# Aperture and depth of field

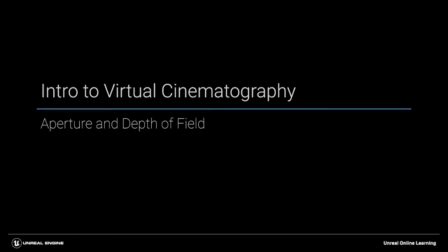(0:00)
Okay, so in this module, we're going to be looking at aperture and how it affects the depth of field and the exposure of our shot.
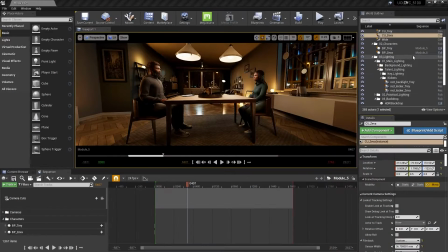(0:06)
We're also going to be creating a third camera. You'll see that I already have it created here, but we'll go through the process.
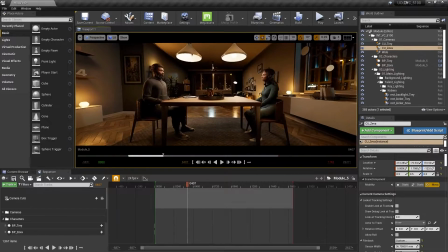(0:12)
It'll be our wide shot, or kind of what this viewport is looking at right now, like a two shot of the two.
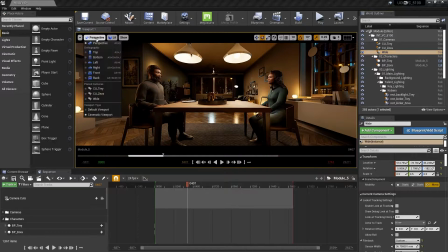(0:18)
We can take a look right now. Check out this wide shot.
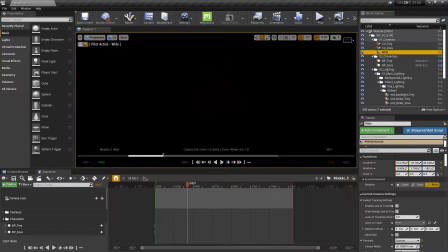(0:23)
Oh, it's totally black. Why is that? Well, that's because the camera is behind our set right now. So I've gone ahead and created a folder that contains that wall. Let me show it to you really
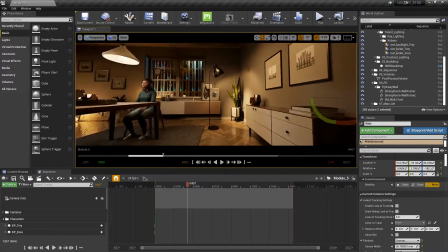(0:34)
quick. We'll pop out and we'll get out of into our viewport view here.
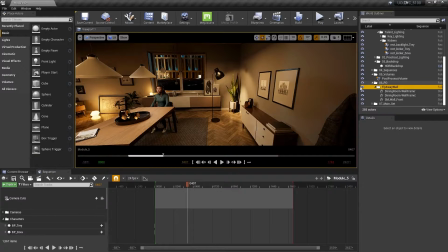(0:39)
And we have our flyaway wall. And this is what they're called on set, is typically,
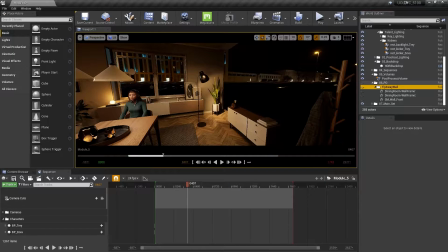(0:46)
you would ask the art department to fly it away because we need to get to the other side.
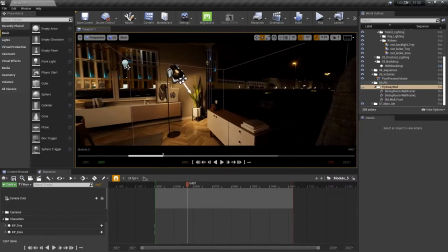(0:52)
And let's pull up our camera here with G. We need to get to the other side in order to frame up our wide shot and still have a nicely composed shot.
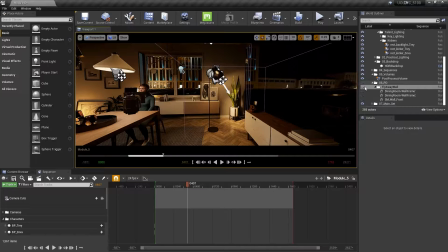(1:00)
So you can just unmute, you can kind of mute the wall here by clicking on the eyeball, and we'll be able to look through it.
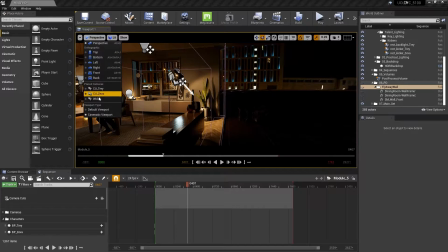(1:08)
So now if we go into our wide shot and hit G again,
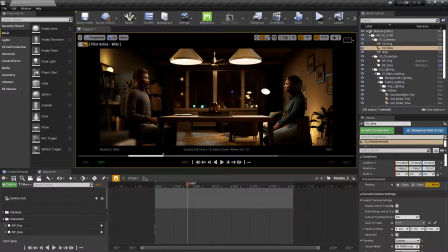(1:15)
we have our shot set up for our wide or tight two, whatever you want to call it. But essentially we're putting the two actors in the same shot because we've only had the close-ups. And now, as part of the coverage for the scene, we want to be able to give something else for the editor to work with, or in this case, if it's you, for you to work with,
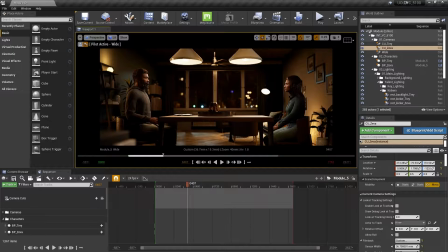(1:35)
to cut away back and show the geography of the scene and whatnot. And typically, on a scene like this, we're going to do some pretty typical and a tried and true coverage, right? We're going to do close-ups on each camera, on each character, one on Ziva, one on Trey.
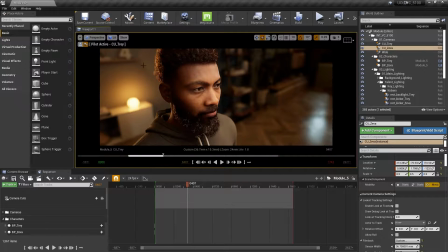(1:53)
And this one's a more unorthodox close-up, and we looked at that earlier. And then we'll get our wide.
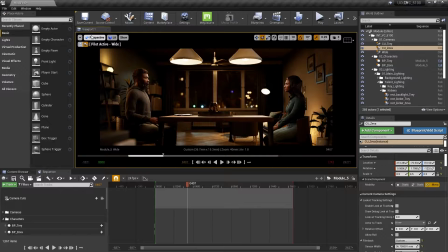(2:00)
Typically, you'd probably want to do an over-the-shoulder on each character as well. We'll look at that later on. We'll create those a little bit quicker, and obviously a wide or a two-shot of the two actors in the scene. So we'll take a look at how to create this later.
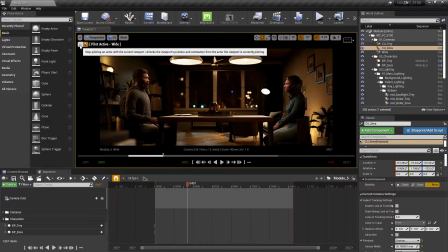(2:16)
Just wanted to show it to you really quickly. Let's resume our conversation about depth of field and how it affects our shot.
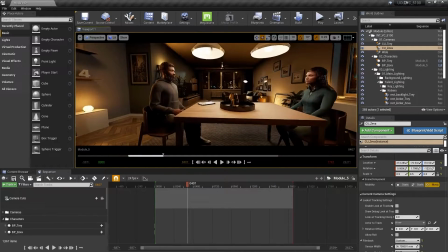(2:23)
So we can leave the wall open there for now. It's not going to really do a ton. But I wanted to briefly talk to you about aperture. So on a physical lens,
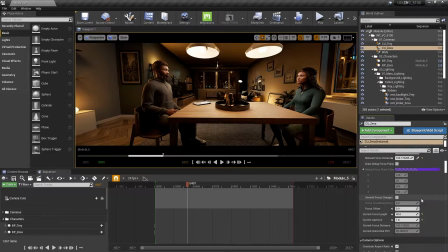(2:33)
you have different numbers on the lens that would control the aperture / the exposure of your shot. So if we jump into our close-up Ziva over here,
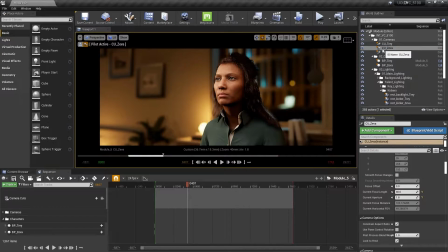(2:46)
and we jump into the details panel, make sure you're clicked on the close-up Ziva there, and we have a current aperture of 1.8. Now, this is a fairly wide open number to work with, and that keeps the background nice and soft, right? I typically like to live generally on a 2 to 2.8
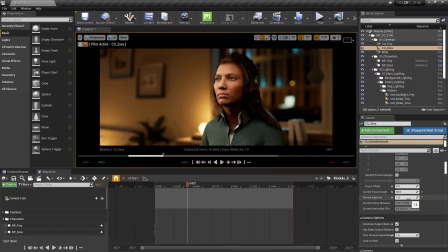(3:06)
on the lens, be it on set or even virtual cinematography, just to keep things blurry and to degrade the image as much as we can virtually specifically. But also in real life, when we're so wide open,
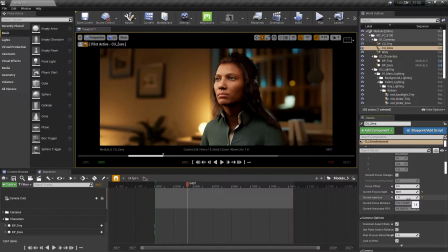(3:23)
typically that's when some of the imperfections or the degrading of the image starts to happen. We start to have a little bit of fall off on the lens, on the edges. We get a little bit darker, and maybe the depth of field becomes a little bit, or the bokeh starts to swirl a little bit on the edges.
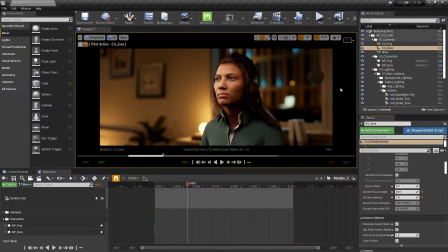(3:38)
And that might be more desirable on a narrative film where you're trying to kind of like degrade the image as much as you can and make it look natural and organic. But if you're shooting a commercial and the product calls for being super clean and precise and pristine,
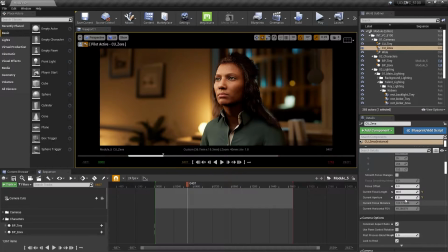(3:54)
then you might want to shoot closer to a 5.6 where the background might be a little bit deeper. And also you'd be shooting closer to the sweet spot of the lens.